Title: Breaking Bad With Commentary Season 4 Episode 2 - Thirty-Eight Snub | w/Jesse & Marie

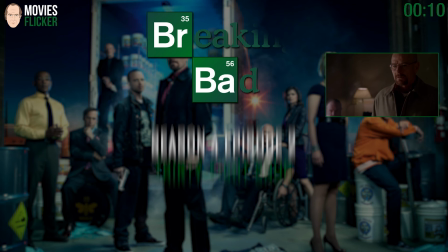5s
George, start talking. Introduce yourself.
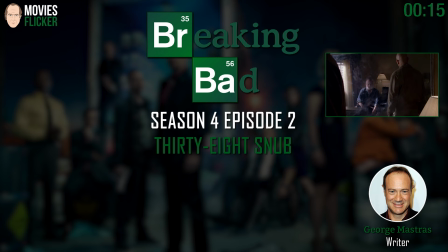10s
Thanks, Michelle. My name is George Mastris. I am the writer of this episode, 38 Snob.
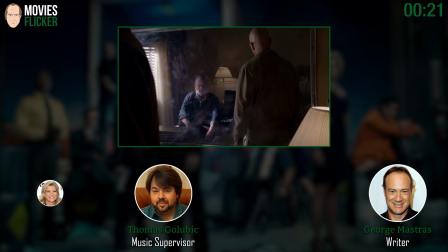15s
Yeah. I'm Thomas Golovich. I'm the music supervisor of this lovely episode of Breaking Bad.
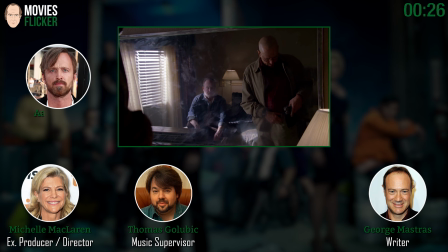21s
Michelle McLaren. I'm an executive producer and directed this episode. I'm Aaron Paul, and I'm eating a sandwich.
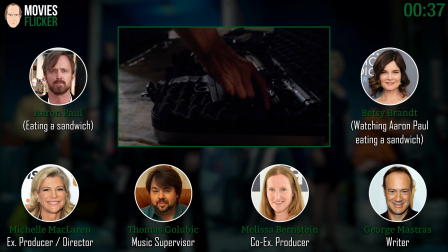31s
I'm Betsy Brandt, and I'm watching Aaron Paul eat a sandwich. Melissa Bernstein, the co-executive producer.
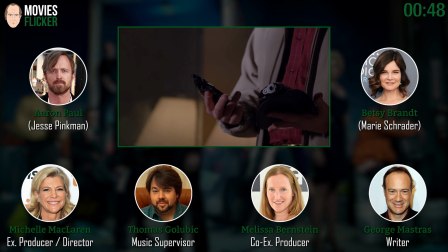38s
I'm also near that sandwich. It's a good sandwich, everybody. So this scene, oh my gosh, Georgie did such an awesome job of writing this scene.
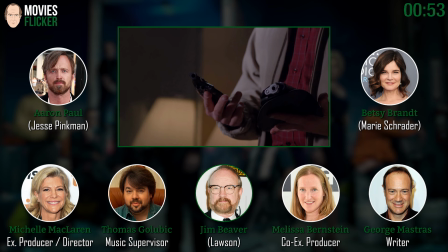47s
And you did an awesome job of directing it. Thank you. And Jim Beaver. Didn't you guys have Jim Beaver in mind when you were writing the scene and then you actually got him?
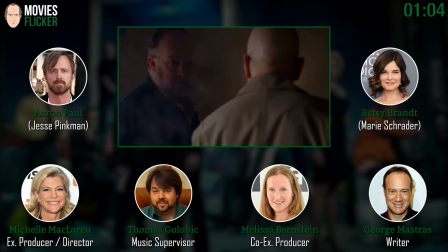57s
Yeah, you know, well, not at the first. At first, we just kind of, you know,
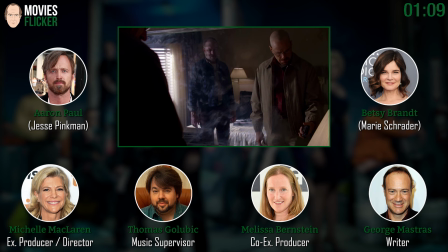62s
he came to mind as one of you know one of several people who we were really interested in and we were just thrilled that you know because he's always unavailable and he was available for it and it was great and he was totally stoked to
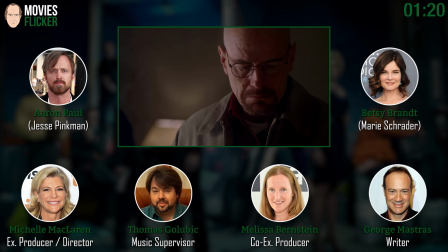74s
do it and he was just fantastic
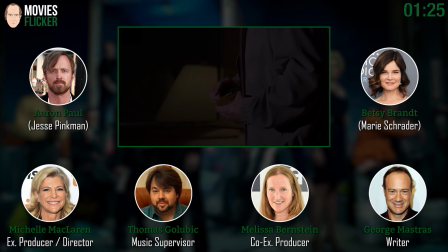77s
if I remember correctly he was shooting something else at the time and he flew in for the day and he was really sick he had a really
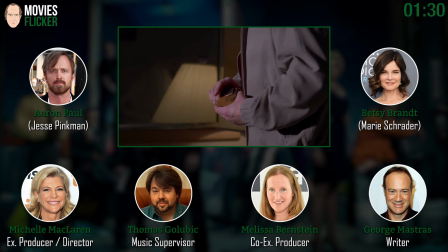85s
sore throat or something and he was amazing I mean he really pulled it out.
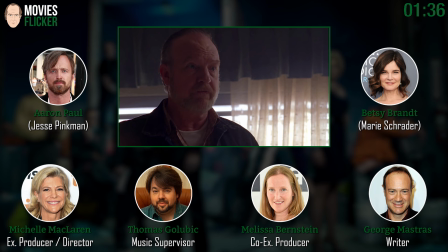91s
He was wonderful. Fantastic. And you notice I love the grime on this mirror. This is one of those moments where you write a detail into the script and you sort of forget about it.
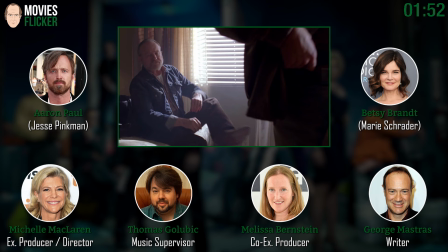103s
And then when I showed up on the set that morning, I'm like, that's great. It just was magically there.
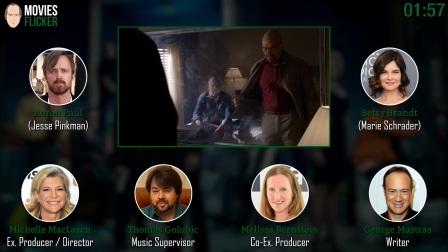110s
And it's one of those things. It's just like, you know, a test to how amazing our whole crew is. See there, the little swirls. Well, but you know, it's not magically there. It's because you guys have such details in the scripts, and so we're inspired by them.
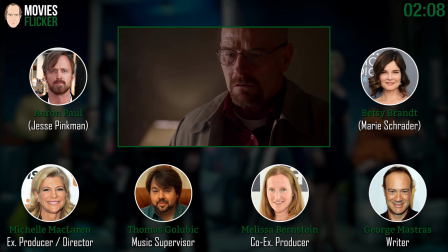125s
But yes, our art department is wonderful. This was a set we built on stage. I think, Melissa, didn't we convert something? We did, and Michelle, you want to talk about why it was a set instead of a location?
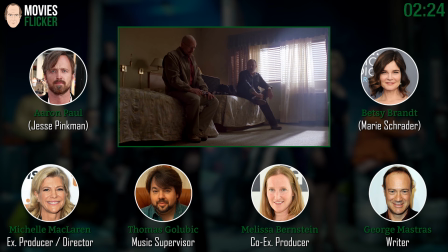136s
Well, because this was to take place in a motel room, which was kind of a low-end motel room, and traditionally low-end motel rooms are very small. And we, of course, want to light the set,
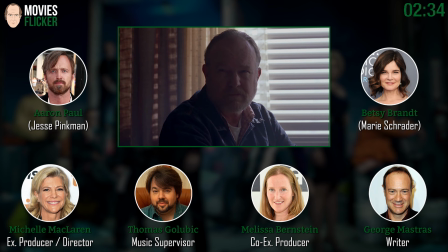147s
and we want to get our cameras and all our people in there and in order to get certain angles it's great if we can pull a wall and we can't do that obviously on a real location and it was such a long scene um
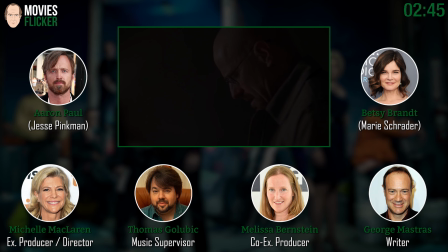156s
it's our entire teaser that we really wanted some flexibility with our camera movement and lighting and so we we built it our wonderful department um built
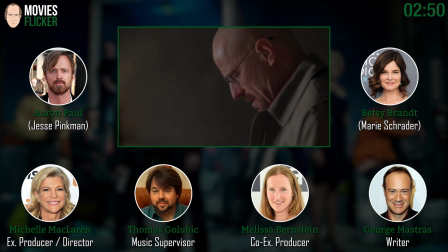164s
it on stage and it worked out really well certainly did i really wanted to uh to play with the mirror and in order to to do that
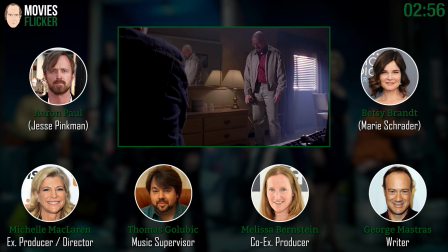172s
um you've really got to get to be able to get some distance for the for the for wider shots especially in here something like that we pulled the wall behind us there I'll see that beautiful
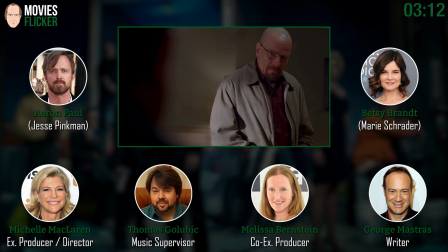185s
mist of light coming off the windows it just is just hazy you can feel like the the
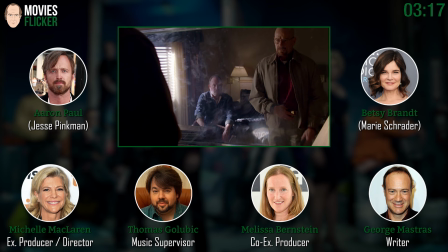190s
residue of a lot of hotel stairs in there. Ew. You can.
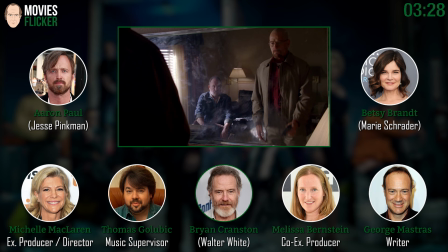200s
There's Walt trying on his 38 snub. And this was, you know, George, we talked about this a lot because
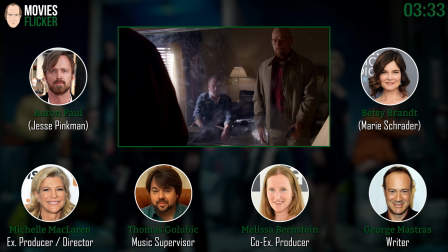207s
Brian has a new level of experience with guns and things like that.
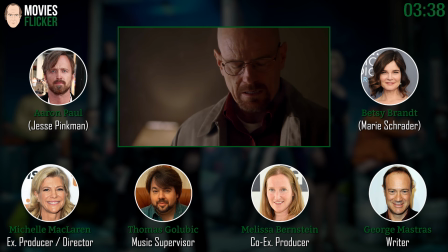212s
So he had to look like he didn't really doesn't really handle a gun well, but this is not episode one, season one. Right, right. So he's not like, you know, a complete alien to firearms.
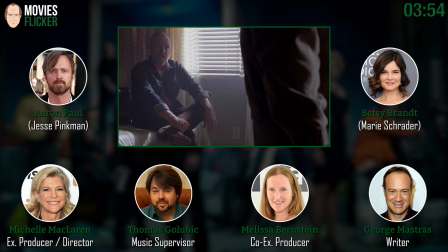226s
And there was a theme this season with titles and guns, wasn't there? Well, I think we did, yeah, we had weapons, actually.
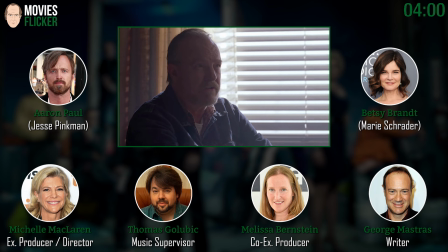235s
The first episode was Box Cutter, and this was 38 Snub, and we had Shotgun was the title of one.
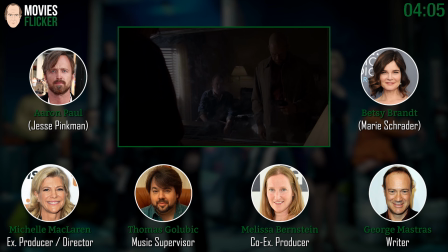241s
And Bullet Points, I think. Bullet Points for a while, yeah, we kept that going for a while until it didn't make sense.
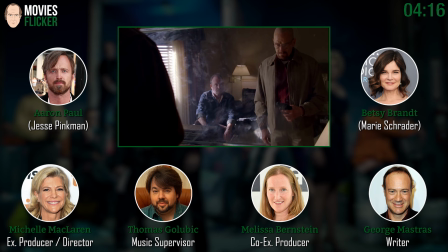248s
So that was just something you guys were having fun with and kind of got on a roll. There was a lot of weaponry in the first bunch of episodes, so, yeah.